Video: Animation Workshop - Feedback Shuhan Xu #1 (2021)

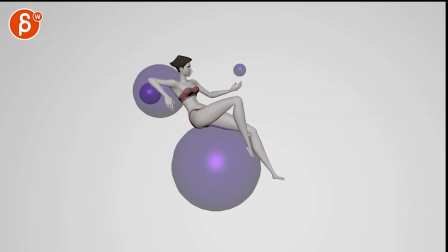all righty let's play this in full first we've got three shots that
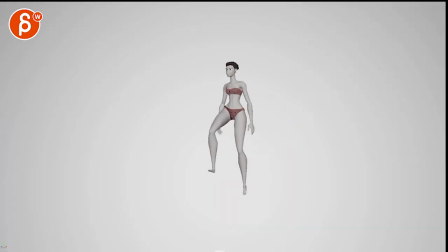one and then that's
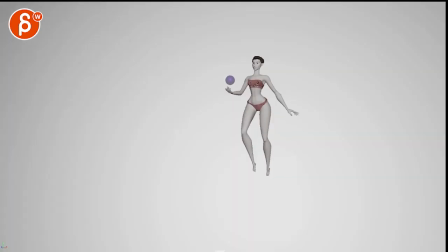all right i think what would be helpful just right off the bat especially with these two if you had any you know even if it's like columns or something or some set design just so we know
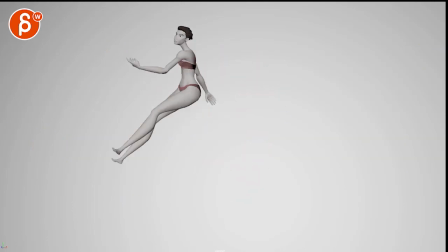that it's only her and there's no camera move it doesn't seem to be i'm seeing some of the bending there where i don't see any movement you can see the cut here i
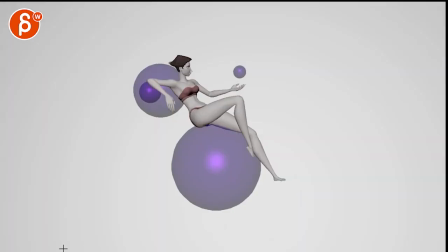don't think there's any camera movement also according to email i don't think i don't think there is anything
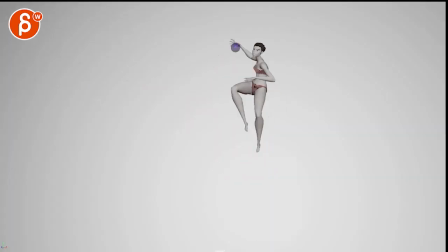that but just in case because there's some some issues i have with the arc there
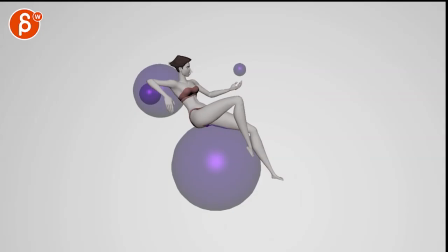but again the cupid camera thing just double check i mean double check let me know if there's a camera thing
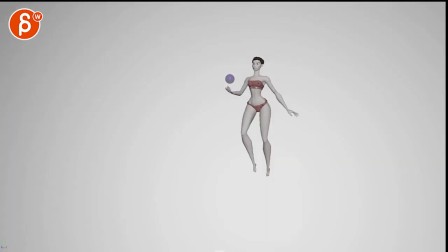This is kind of neat. I like the kind of relaxed pose. It's very clean. The only thing I would say is a bit of a...
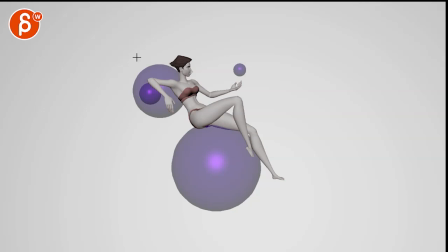I would really stabilize that hand on that ball. See how much that ball goes up and down. A little bit of sliding there. So if you're already... You know, you're leaning on this, but you're also leaning that elbow on this here. So I will make that contact fairly solid.
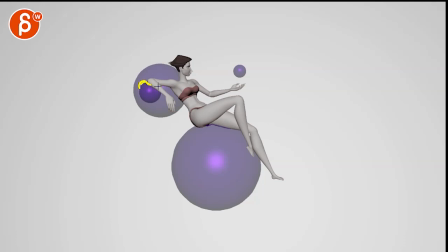It would also be neat to almost have a little bit of an indentation there. like a little dense feeling that'll squish. So that is really leaning on there. This is super picky, but it's mostly the contact. I'm not sure you need that much waving in the fingers.
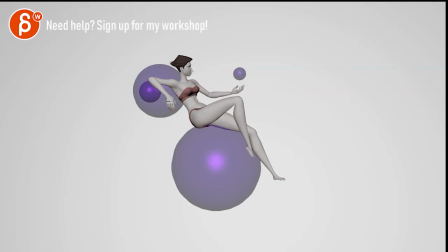And I would probably rotate that hand away from us so that it's maybe only like this and a bit of a curvature in the fingers. So it's not so flat towards us. It almost feels a bit too exaggerated, curved towards us there,
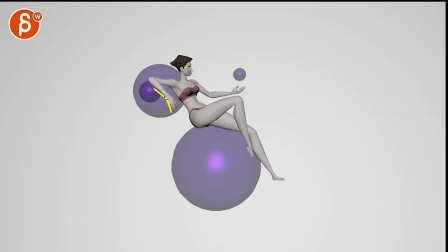a bit too flat, giving us that angle kind of nice to to give it a nicer flow to the pose there
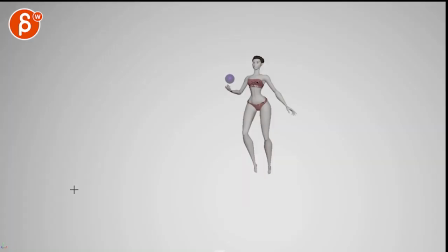I think that's okay you're fairly close but it gives us still some some negative space but then I would almost keep
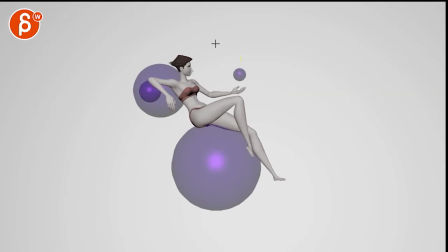this a bit higher see how when that ball drops down it's a bit harsh and it stopped not that it's a linear key but I think given the flowiness of everything and you know you have a nice s-curve and everything you can extend that feeling to the ball it's being softer and
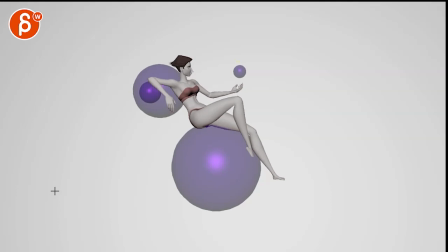it's in it's up and down that's mostly that it's fairly relaxed if i could pick it feels like a little bit of a disconnect between the chest and the pelvis area and how far
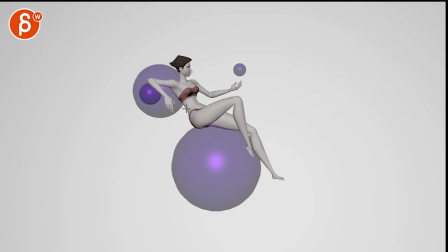down this goes it almost feels like there's a slight stretch just watch out for that that it doesn't feel too disconnected so you can push this just you know when you scrub and kind of see how it's a lot of movement
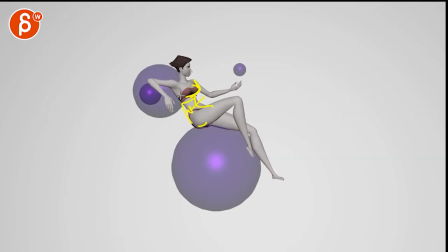down in this whole structure but then this here just feels you're just staying put if you go this far down like that then you would have a little bit of a rotation down and then you can always counter with the head here that might help this
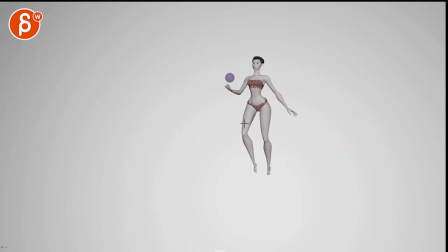one there are a couple things about this it's a bit i mean Despite the offset asymmetry, which I like, it's just a bit straight. It could be interesting, since you are going forward like that, to have a potentially bit of an S-curve there.
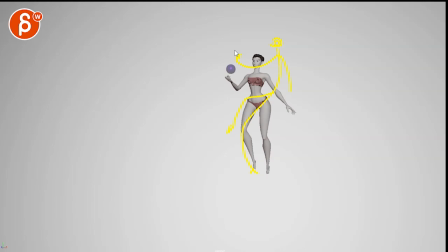I mean, it doesn't have to be, you know, crazy in terms of like that, but it could be interesting to kind of push the overall pose just a bit more.
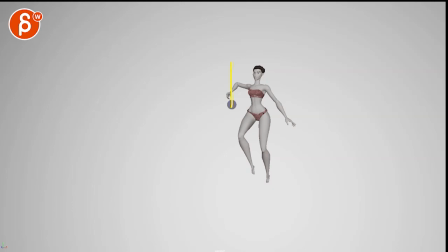And then when you do something like this, up and down, it's a bit too straight. if i bring in some onion skinning you can see how straight that line is in a piece since she is controlling this you know you can have a little bit of a bit of an arc a little
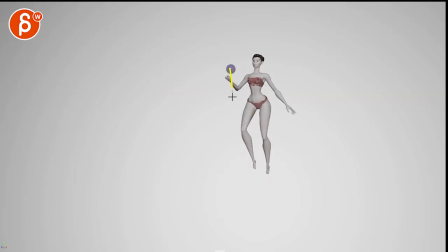flourish in there will be kind of nice same thing with her hand this seems like an aiki arm going straight down going straight up with a bit of a big flip in that elbow almost a little pop almost that's a big linear key there from here to here and so even that hands
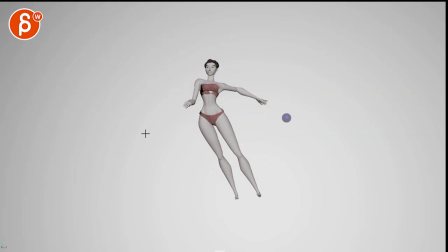could have a bit of a down of a bit of a flow to it and i think that's kind of the overall note on this and just watch out just because i'm through this i will bring in that arm if you keep this bring that arm higher so that it's not so close
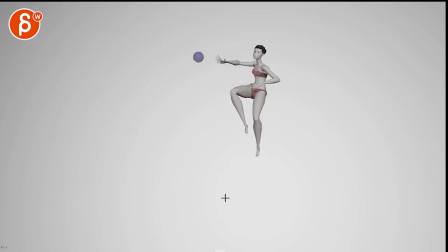to the thigh there just having a nicer cleaner silhouette but there's something about giving her even on this it feels like she just goes fairly straight down i know she's moving to the left but it just feels a bit stiff and now she goes down and then it feels more like something
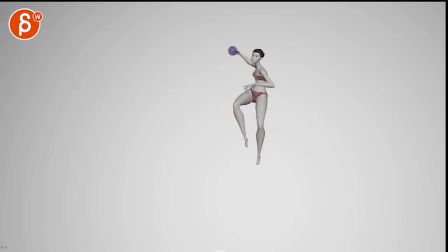is pulling her forward without like a nice little like a little flow in this where she would potentially you know if she's leading like this she could then lean forward and maybe even have that hand up there so then go
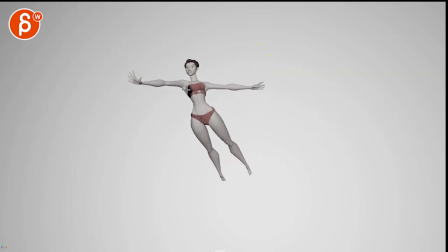the flow like that and then potentially even this feels a bit stiff through there kind of lean that forward and you can even have a bit of a lean even the neck head forward shoulder up and really reach forward
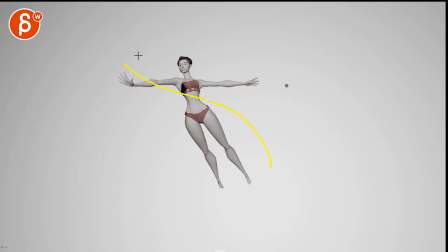into just a stronger either with an S curve or just a line like that into that pose but even then when you when you then go out i wouldn't bring that arm back which then brings the body back but then the legs the legs could still be trailing
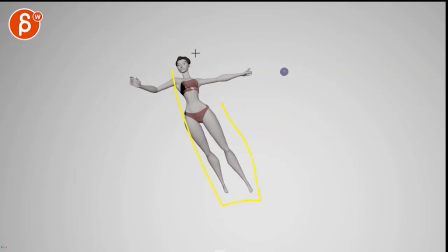so that it's not that magical floats this is what i was wondering is this in the camera or is this a bit of a weird translates imagine all that four momentum those legs will continue so that when she goes back it's more of like this she goes back with the body and and the legs would still be there
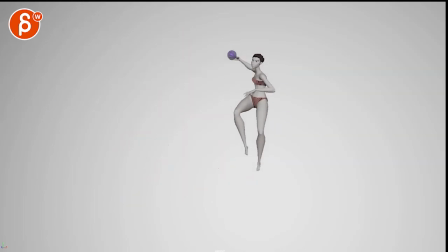there's a bit of a just a strange stiff move to go back like this while the the legs just kind of go back and then suddenly go to the left again this just doesn't feel quite right so to me it would be legs
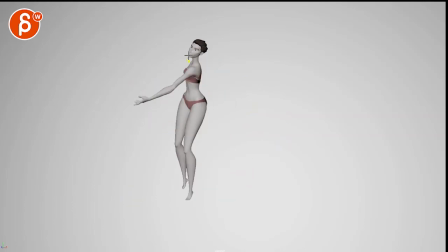continue the body can go back and then you can do this and then again it would the legs could still trail and then when this stops then the legs shoot forward again it might be too much back and forth constantly but i would just think in terms of like
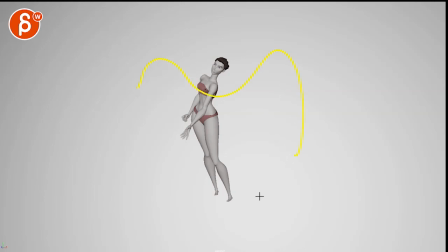imagine you have a nerfs curve as a as a path in your actual 3d scene and you're you're having your character follow that path